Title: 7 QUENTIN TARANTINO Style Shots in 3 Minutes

How's it going, everyone? Kellan Reck here, and today we're going to talk about 7 Quentin Tarantino style shots that you can use in your videos.
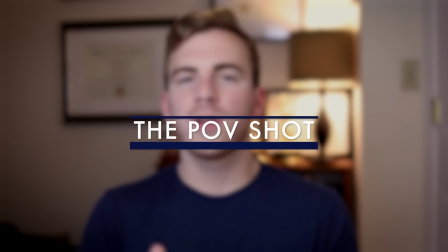[0:13]
First, the POV shot. This is the shot where you put your camera in the perspective of an object that your character is interacting with.
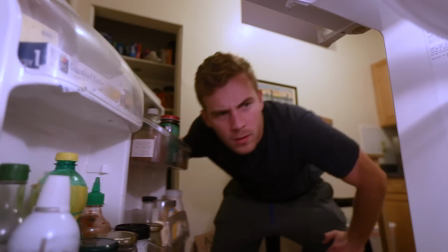[0:21]
So put the camera in the fridge, put the camera inside of a box and open it up. Put the camera somewhere where your character is going to interact, and then the camera will have the point of view looking back at your character. A lot of times in Tarantino films, these are low angle shots, so you'll see characters looking over something from above down into the camera, which is inside of something, giving you that POV look. Big time use in Tarantino films.
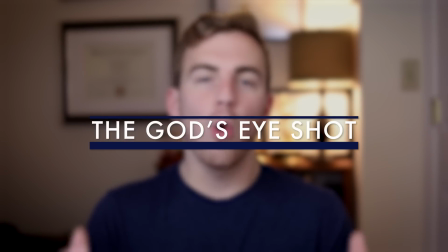[0:46]
Give it a shot in your own. Number 2, the God's Eye. This is an overhead shot, oftentimes a really wide shot from way above the scene.
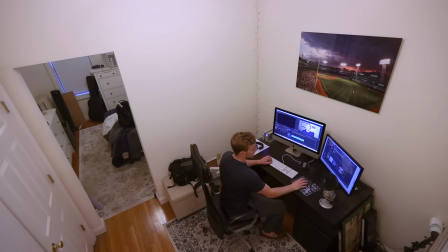[0:55]
Gives the sense that the characters are being watched. Always used in Tarantino films.
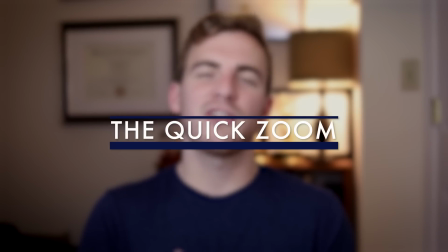[1:01]
Number 3, the quick zoom. This is that shot in a Tarantino film that stands out all the time.
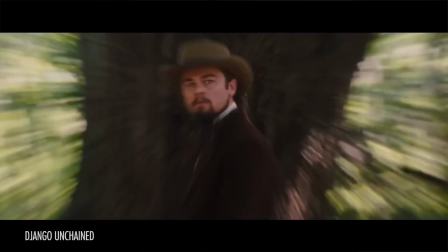[1:08]
It's where you have a zoom lens and you quickly zoom into a character. It's a great way to add emphasis to a main character. It's also a great way to introduce a new character.
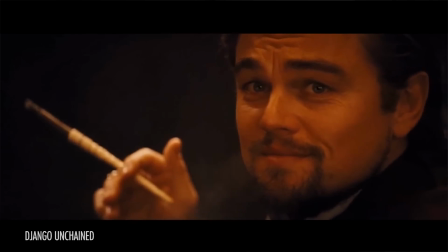[1:17]
Give this a quick little sound effect too, and you'll really be on your way to taking your shots to a new level with this quick zoom effect.
Whoa, whoa, whoa, whoa!
Number 4, the tracking or following shot. This is a classic shot as well. The camera simply follows behind a character moving from one place to another.
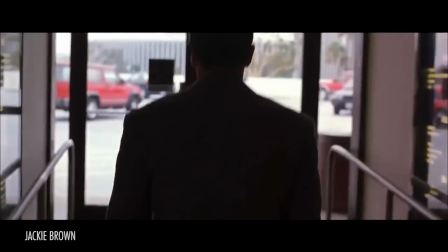[1:35]
It's often used just exactly as that to get your characters from one place to another, but it can also be used to put the viewer into the shoes of the character.
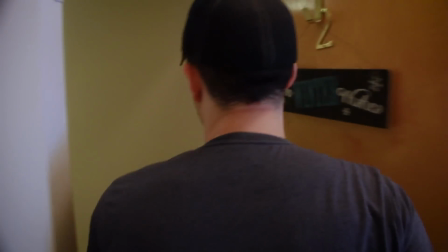[1:46]
Really, just a camera following behind your person in your shot adds a little bit of movement, adds a little bit extra to your shots.
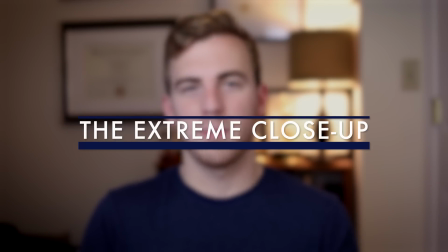[1:53]
Number 5, the extreme close-up. This adds a little bit of intensity to your shots.
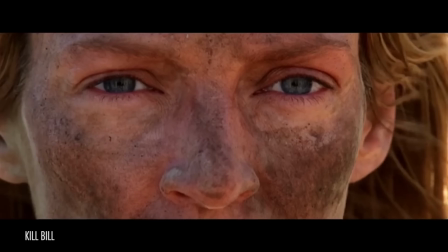[1:59]
So it might be a close-up of fingers on a piano, a close-up of an eye waking up, somebody chomping into some food. These close-up shots just give you a very intense look at a certain action in your film, in your video, and can really amplify the energy and emotion in a scene. Number 6, the slow push-in. This is just a very slow push into a character in a shot. Now, what does this do for you?
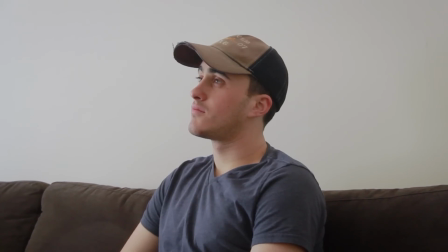[2:25]
Well, it usually is used a time when a character's thinking or if they're having a big revelation moment, that's when you might use this slow push-in.
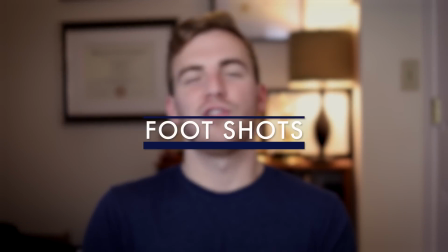[2:34]
And number 7, foot shots. Very Tarantino here.
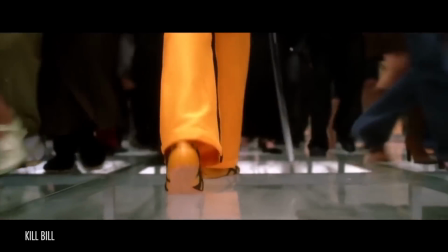[2:38]
Get the camera down low and get that shot of feet walking along the floor, feet starting to run. Any low angle foot shot, you're talking Tarantino. So these are 7 Quentin Tarantino style shots that you can use in your filmmaking. I hope they can add a little flavor to everything you do. Quentin Tarantino's got a big movie coming out soon, so hopefully you can use these shots to give it that level of look. At least if feel some sort of inspiration from him. So if you enjoyed the video, go ahead and like, leave a comment down below, subscribe and ring the little bell. I post videos every Wednesday at 10 a.m. so be sure to check back next week. Thanks again for watching. We'll check you back in the next one.